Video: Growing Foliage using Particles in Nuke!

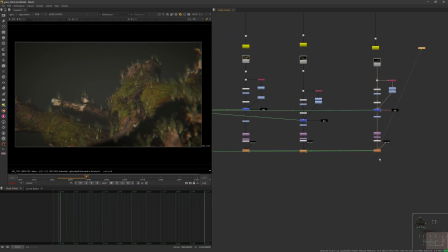[47:23]
And I did also a very quick Z def with a kernel. Nothing special.
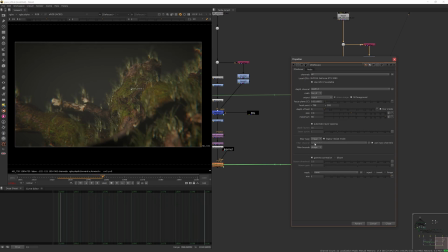[47:29]
I did not even touch a bunch of this. I just add some gamma correction to have some bokeh balls, more clear ones, but
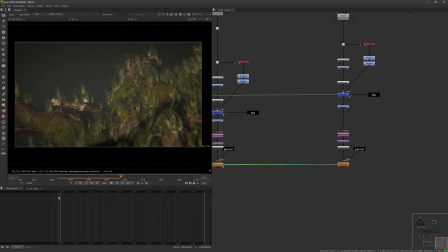[47:38]
no like actual work on this. Yeah, so this and this angle, we feel that the little stuff is popping, pop. So to go around this, to make the animation of the
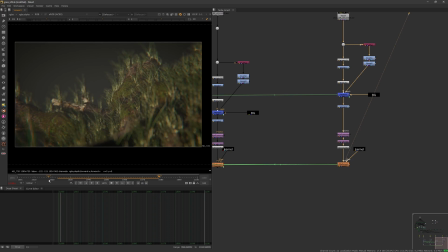[47:57]
sphere that changes the scale is lower, maybe half the speed, and render more frames. So at the end you could time warp and control, so have it slower at the beginning to feel the grass growing from 0 to normal scale.
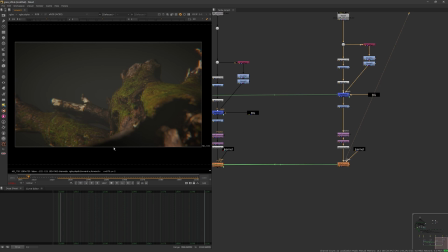[48:16]
Then we can make it faster again. So it's very flexible. That's the thing. Once you have it inside of Nuke, it's totally flexible. Once you have a working template, yeah, it has potential.
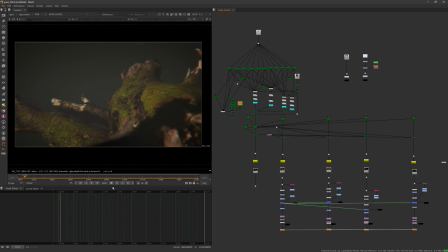[48:32]
At least it proves that we can do this kind of stuff inside.